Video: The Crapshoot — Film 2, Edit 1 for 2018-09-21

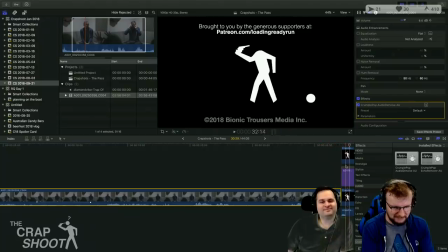[61:28]
how do you see see all
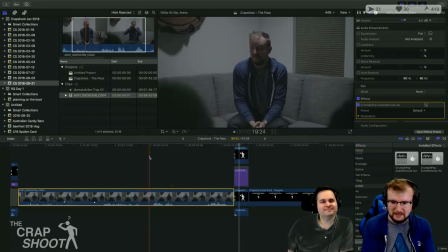[61:36]
right so now there's definitely some things we need to add here so we'll just grab a chunk of the trap music like
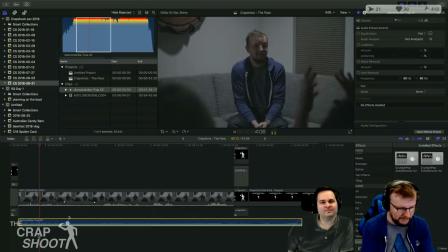[61:48]
i said i'm gonna i'm gonna solo it so this is the only thing that we're hearing so
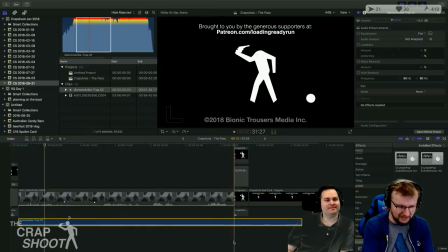[61:55]
it's it's quite loud because everything that comes off of audio jungle is super loud so uh but i want
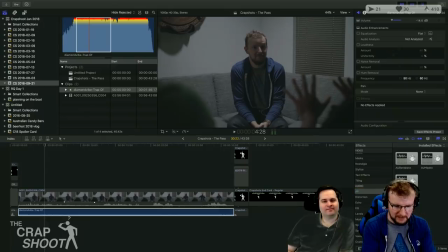[62:00]
to add a specific uh filter which is the high pass nope every time every time i get it backwards the low pass uh this is the make it sound like speakers playing in the other room uh filter right which you'll notice as i change the parameter here
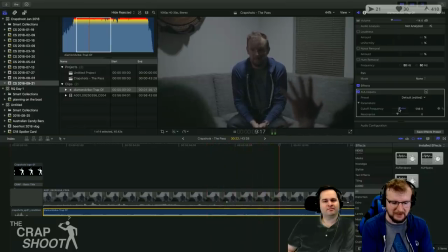[62:25]
also you can do the if you want but if you just leave it set like that it just sounds just sounds like it's playing somewhere else
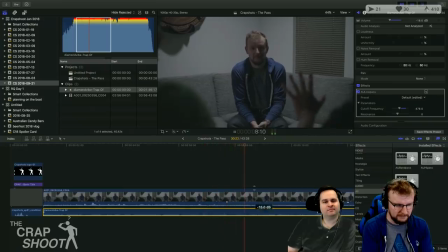I can see three times so I'm a little worried that it's so strong
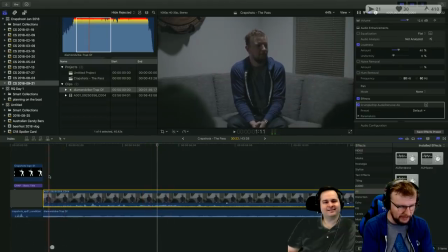[62:56]
I'm gonna have to crank the gain up a little bit because it's just very quiet at the beginning it's so strong
look at my hands god I love that Oh, wow, I can see through time.
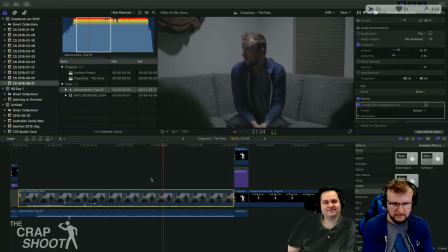[63:18] Whoa, this is too strong for me.
I think we'll make the music even quieter.
Wow, how do you see?
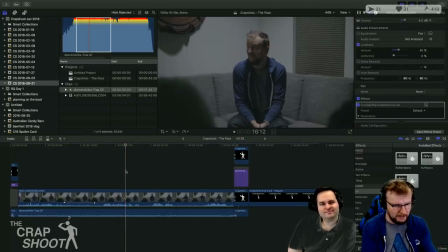[63:33]
Great. So, then, what do I do first? The movement or the color? Let's do the color first. our normal saturation adjustments. I'm going to bring up the mids a little bit.
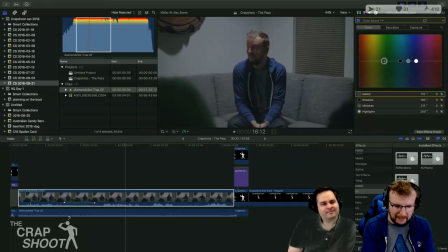[63:50]
A little darker. And I'm going to add, I'm going to take out orange, make it a little bluer? Yeah, a little bluer overall. Oh, yeah. Just so it reads more as nighttime. Right.
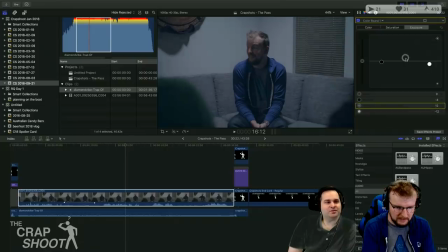[64:09]
You have such an unusual shadow, like the ceiling light casting that top-down life is very odd yeah and then so this is the advantage to shooting in 3k because the final
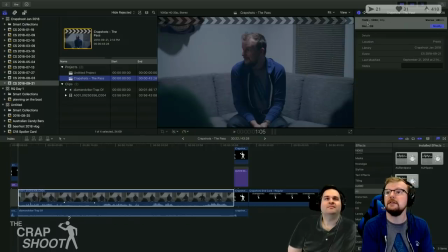[64:25]
output you see up here just under the sub-notifier there is 1920 by 1080
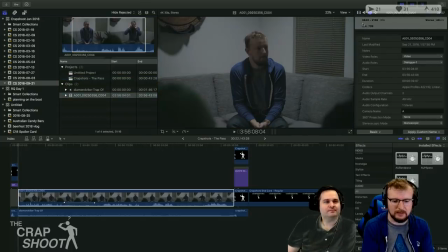[64:31]
but the file was shot at 3840 by 2160 which is 4k isn't it yes yeah we did shoot at 4k okay i guess Yes, I did. It's a different setting on the URSA for 4K and Ultra HD.
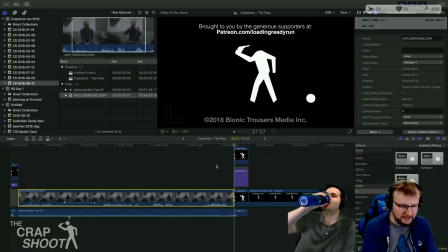[64:48]
Yeah, yeah. So that's good, because that means that I can zoom in
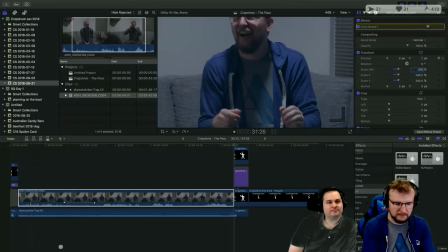[64:54]
up to 200%. Are you going to do a fast push in, or are you going to...?
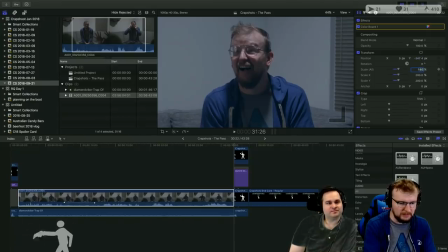[65:03]
I don't even know that I want to go in 200. I think I might, maybe more like 180 might be better. 4K is actually 3.8K. Why? I know, frustrating, right? Yeah. And then I'm going to put some keyframes in there.
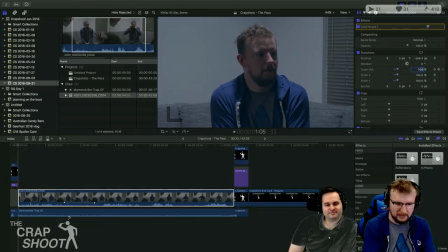[65:21]
And then I'm going to go right back to the beginning and set it back to 100 scale and set the position back to zero.
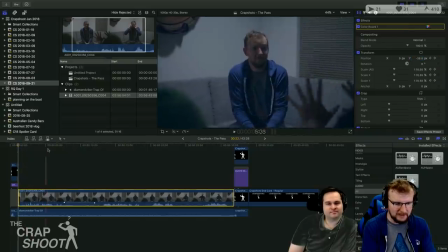[65:29]
And so then it's automatically added together keyframes, and so it means that this is going to...
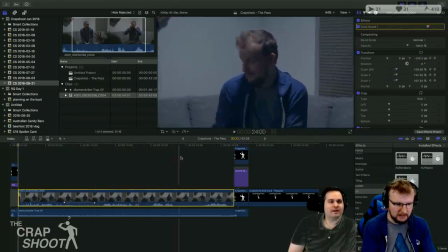[65:34]
Oh, hey, yeah, yeah, yeah.